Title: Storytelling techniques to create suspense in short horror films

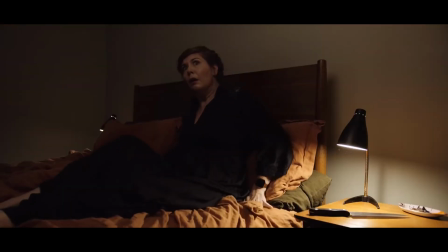(4:07)
Then suspense is amplified by the tense music and the fast pace created by sudden
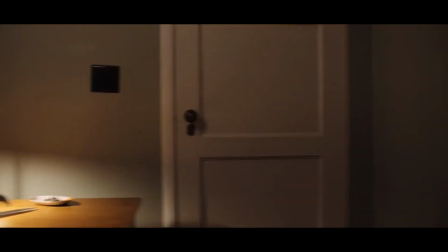(4:12)
camera movements and quick editing of shortcuts that make us feel the hurry she is in.
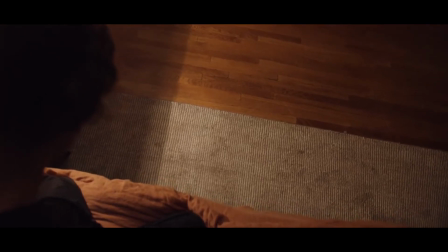(4:18)
This is followed by a long take of the phone coming from under her bed, creating the feeling that we are the monster under her bed and that she is in danger.
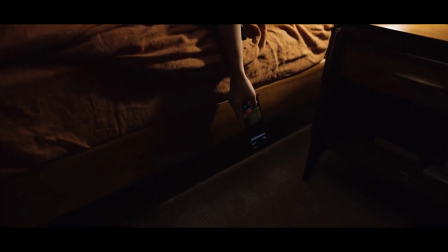(4:27)
This technique of fast pacing is also used in this climactic scene that starts with a long take of a close-up of the character's face.
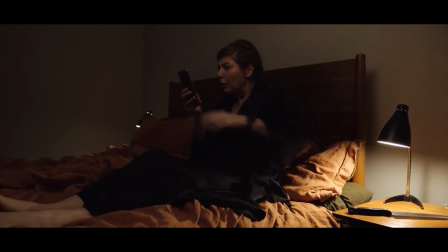(4:34)
Tight framing and close-ups are used to create off-screen space. Sipos explains how tight framing and off-screen space create tension by saying,
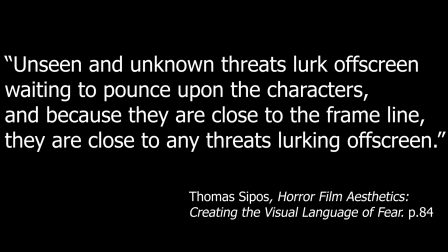(4:43)
unseen and unknown threats lurk off-screen waiting to pounce upon the characters, and because they are so close to the frame line,
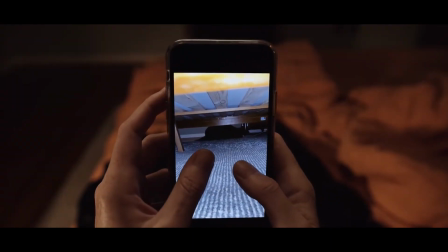(4:51)
they are close to any threats lurking off-screen. So this shot allows us to see the character's emotion because it uses
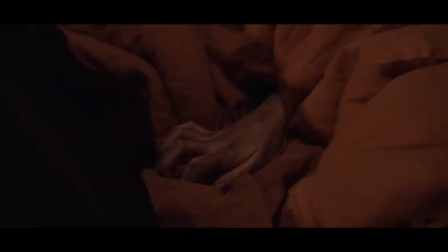(4:58)
close-up and keeps the suspense going thanks to the important off-screen space.
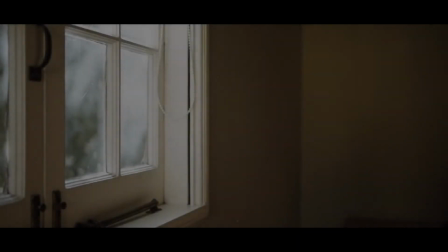(5:02)
Of course, as it is the climax scene, the sound is also built in tension, using complete silence followed by a loud noise to make viewers jump.
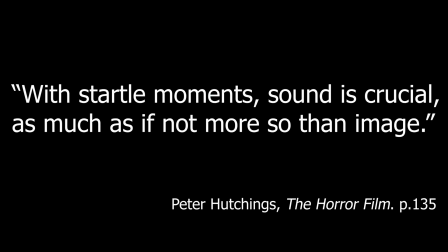(5:11)
Hutchings says that with startle moments, sound is crucial, as much as, if not more so, than image.
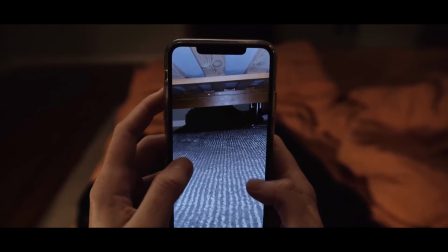(5:18)
This climax scene, as is often the case in horror films,
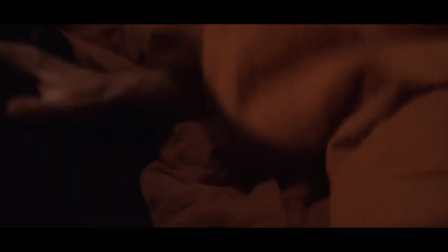(5:22)
combines most of the storytelling techniques to make the viewer's final scare a great one.
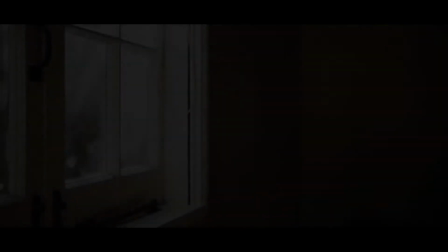(5:27)
The short uses typical techniques throughout, but there is one unusual element: the use of voiceover to make the viewer identify even further with the character as we are in her head.
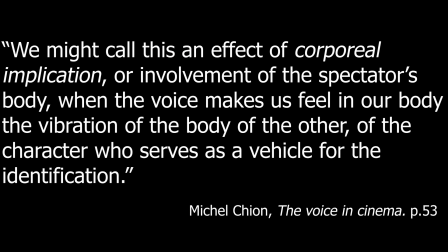(5:38)
In his book The Voice in Cinema, Michel Chillon says of this that we might call this an effect of corporeal implication, or an involvement of the viewer's body, when the voice makes us feel in our body the vibration of the body of the other, of the character who serves as a vehicle for the identification.
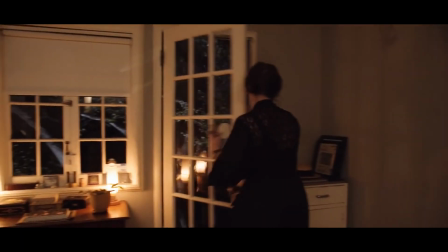(5:58)
In other words, this use of voiceover allows an even deeper identification with a character.
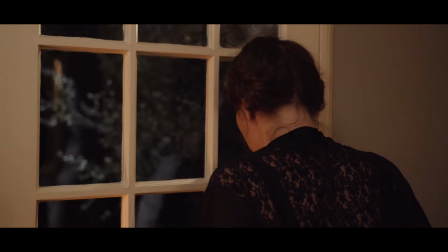(6:05)
This is essential to the horror genre, and that is why all these techniques are often used,
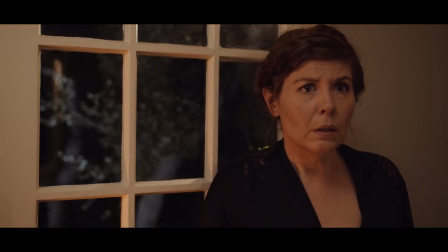(6:11)
but it is also important to the horror film form because it needs to capture the audience's attention in a very short amount of time.
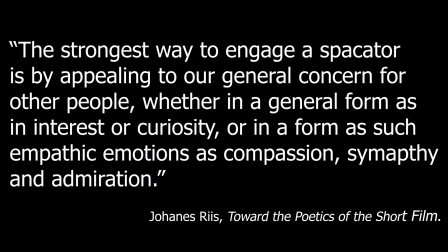(6:19)
In Towards the Poetics of the short film, Rees explains, the strongest way to engage a spectator is by appealing to our general concern for other people, whether in a general form as in interest or curiosity, or in a form as such empathic emotions as compassion, sympathy, and admiration.
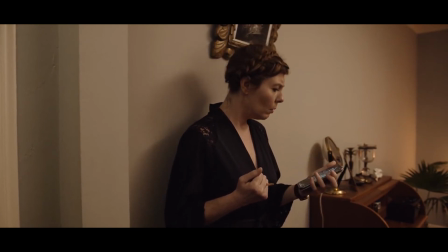(6:39)
This need for identification with the characters is due to the impossibility of complex characters or plots in the short film form. Indeed, because of its brevity, the short film is often simple.
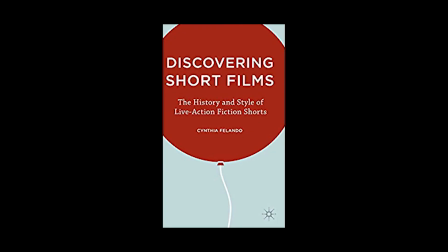(6:52)
In discovering short films, the history and style of live-action fiction shorts, Perennou says,
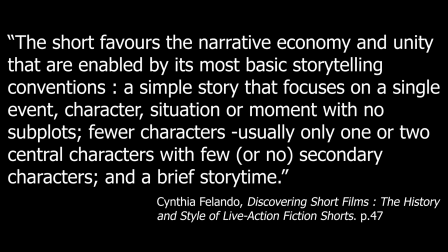(6:59)
favors the narrative economy and unity that are enabled by its most basic storytelling conventions. A simple story that focuses on a single event, character, situation, or moment with no subplots.
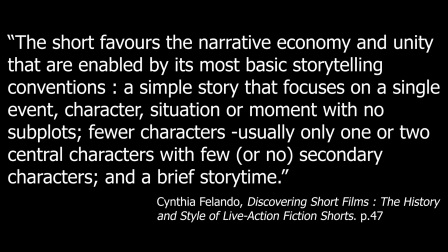(7:13)
Fewer characters, usually only one or two central characters, with few or no secondary characters, and a brief story time.
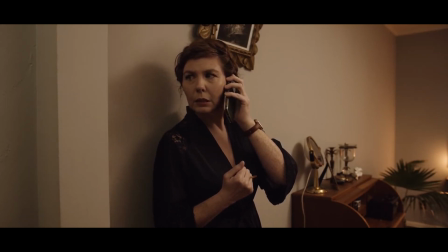(7:22)
So according to Perennou, part of what makes a good short film is its simplicity,
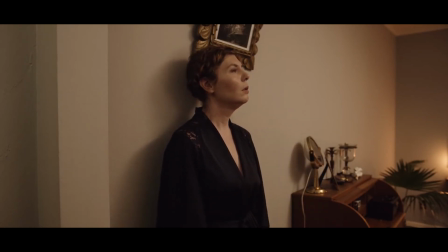(7:28)
with a basic plot and with as few characters as possible.
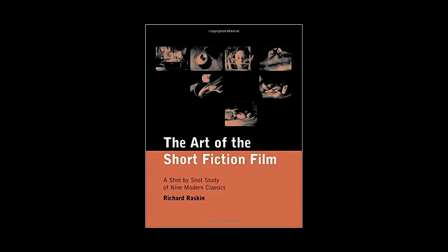(7:32)
In agreement with this, Raskin explains in The Art of the Short Fiction Film that due to the lack of time in the short film form, change in general but growth in characters especially is beyond the range of the short fiction film.
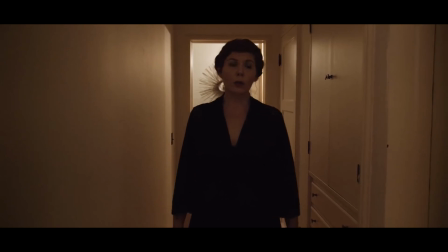(7:46)
But this brevity is also what allows so much tension in short films. Poe in The Philosophy of Composition says,
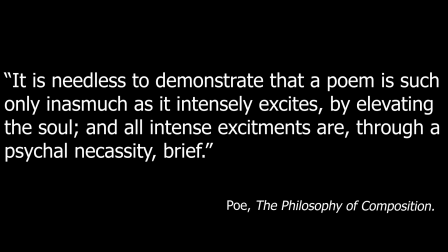(7:53)
"It is needless to demonstrate that a poem is such only inasmuch as it intensely excites by elevating the soul, and all intense excitements are through a cycle needs brief." Here Poe argues that it is thanks to its shortness that the short film form can be as intense and suspenseful.